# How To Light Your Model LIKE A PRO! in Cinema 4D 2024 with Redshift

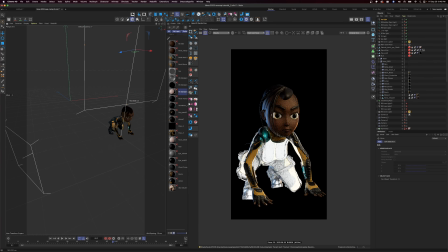(24:49)
All right, go up with it. Rotate it about 90 degrees. That'll work for me. All right, we're going to move this way up into the air because we don't really necessarily need it.
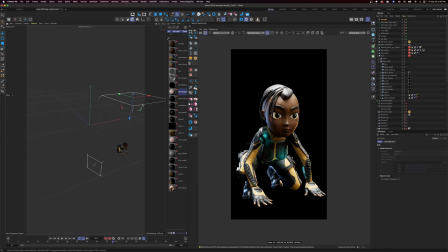(25:01)
We just want it to give us some highlights on our hair. All right, let's dial that back down and turn the exposure down just a bit.
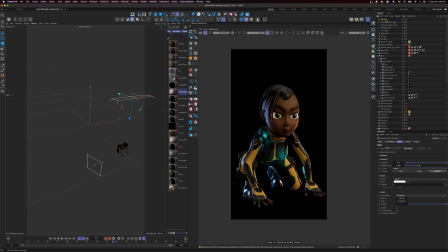(25:21)
And we're going to match the blue color maybe from the other light. If you want to copy the color, we're just going to go down into our rim light, use the same color here, copy, go to our top light, and paste.
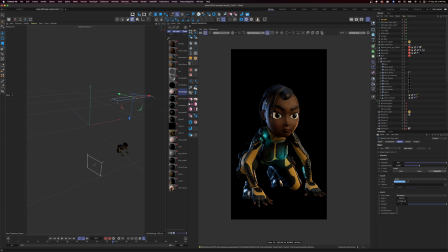(25:38)
So now we're working with the same color, and it's just wrapping around her hair here, giving us a little more detail. So let's go back into that light, and let's play with that just a bit. Let's move it off to the back.
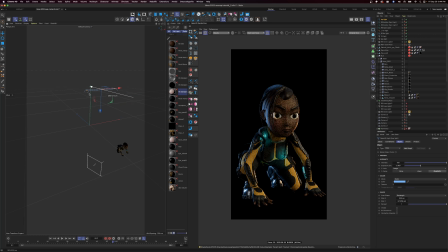(25:56)
There we go. We don't want it to go on the front of her face. We just want to accent the back of her hair.
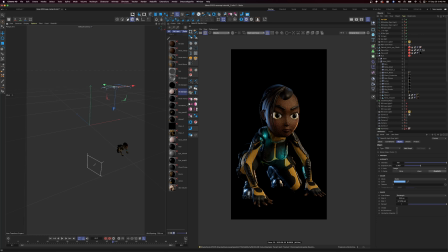(26:14)
All right. So let's see what we can do with this light. Let's move it back just a little bit more so we don't overpower our orange light in the front.
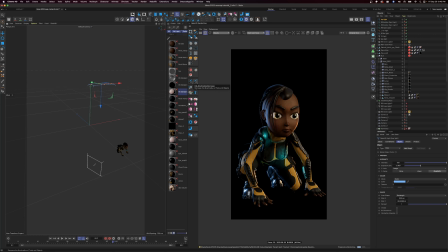(26:27)
There's only one more thing I want to do. I kind of want to make a little green highlight on the inside of her thigh and her right arm here. So we can do that really fast, and we can go in and make one of our wrists.
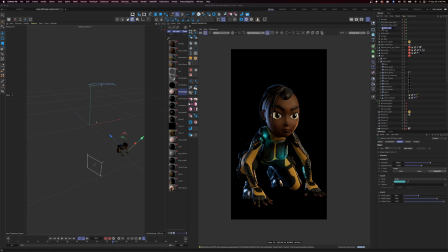(26:42)
Let's see, is that our wrist? We didn't rename it, so we're going to rename this wrist light. We'll duplicate this light again, and we will turn that towards her thigh.
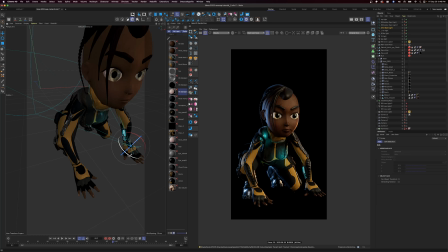(26:57)
So hit the rotate, hold command, and we will rotate to duplicate our light. And rotate it down.
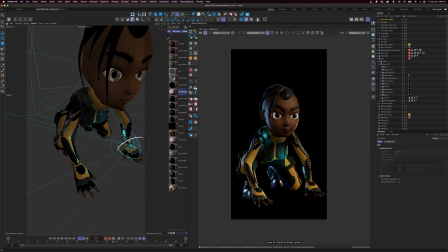There we go. Now we have green in here. The shadows aren't so harsh.
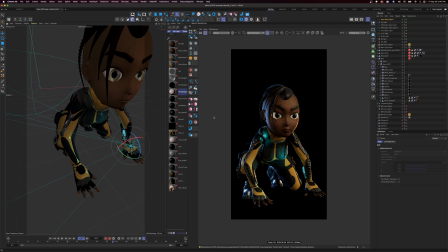(27:25)
We can actually see her details popping. For one more bonus tip, we're going to add one more light in, and we're going to call that our bounce light. So this is actually going to take our orange light and kind of fill in these areas in the front here that we can't really see.
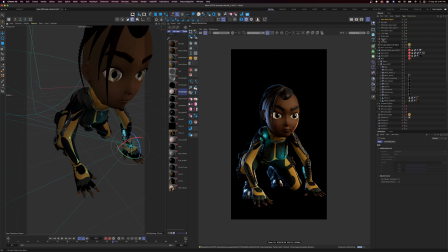(27:42)
And it's just going to be a really soft light, so it really won't do much, but it'll definitely give us some color in the front. So let's grab another area light,
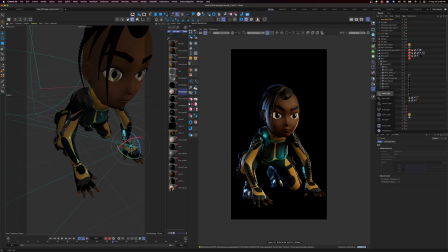(27:56)
and we're going to move that down into the front of her face and bounce it up from the ground. And we will move our area light into place.
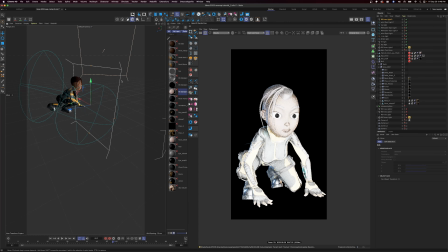(28:10)
All right, so that's super overblown. T for scale, scale that down. We're going to hit E to move it.
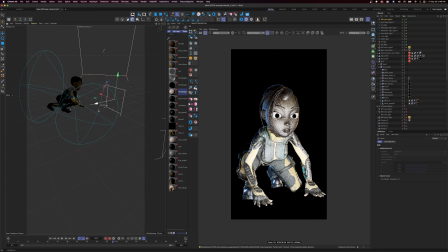(28:21)
And this is like she's looking down off a cliff or something, or wherever she flipped to. She's interested in whatever's going on down there. And this is going to illuminate her face just a bit.
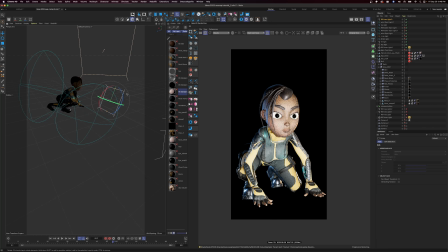(28:35)
So we take this one and we angle it up at her face. Let's move around to the front, see how that's looking. Take it and back it off just a bit. Make it nice and soft. So it's really overpowering.
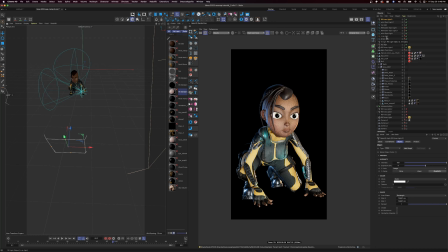(28:54)
We want to go into our rim light here. That's our orange light.
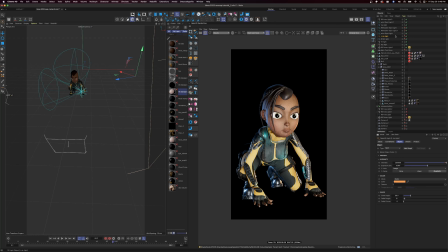(28:58)
Copy our color. Copy. Move in here, which this is our bounce light. And we will paste our color into our bounce light.
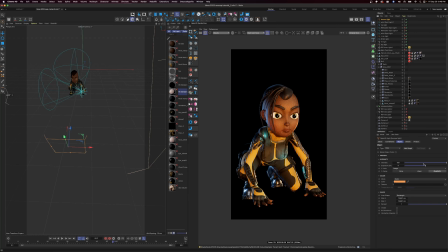(29:16)
That kind of overpowered our scene, so we're going to come in here and we're going to dial that way back, way back, just enough so we can see what we got going on here. All right.
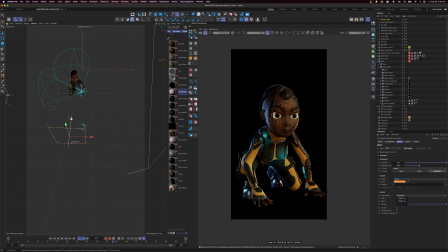(29:37)
Let's move that in. Just to see what we can get it to do. And let's turn it off.
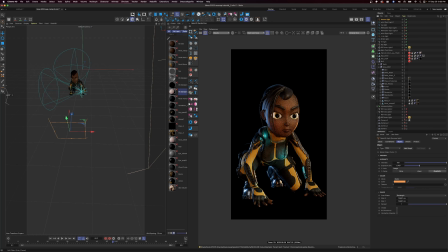(29:50)
Turn it on. All right, that just fills in those shadows just a little bit. So let's turn it down just a little bit more. We don't want it to be too overpowering.
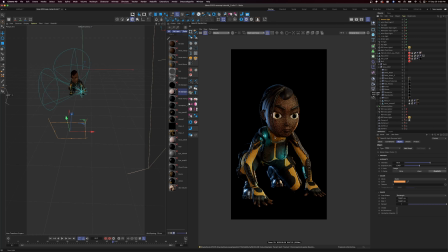(30:07)
Keep on going. Just gives us a little bit more underneath their chin here. And we could even move it down just a little bit more. We're in 3D.
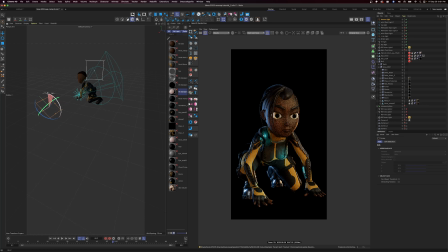(30:23)
We can do what we want. And there you have it. A comprehensive guide to lighting in Redshift and Cinema 4D 2024, tailored specifically to make your character look incredible. And remember, lighting is an art. And with this advanced lighting setup, now you're equipped to create stunning character renders.
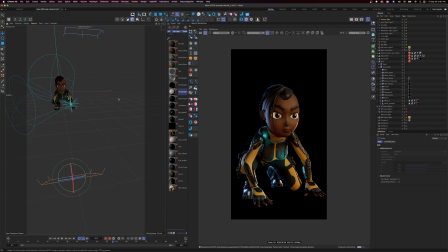(30:41)
So go ahead, experiment, and let your renders shine. Thanks for joining us on this journey, and we can't wait to see how your renders turn out. Until the next time, happy rendering.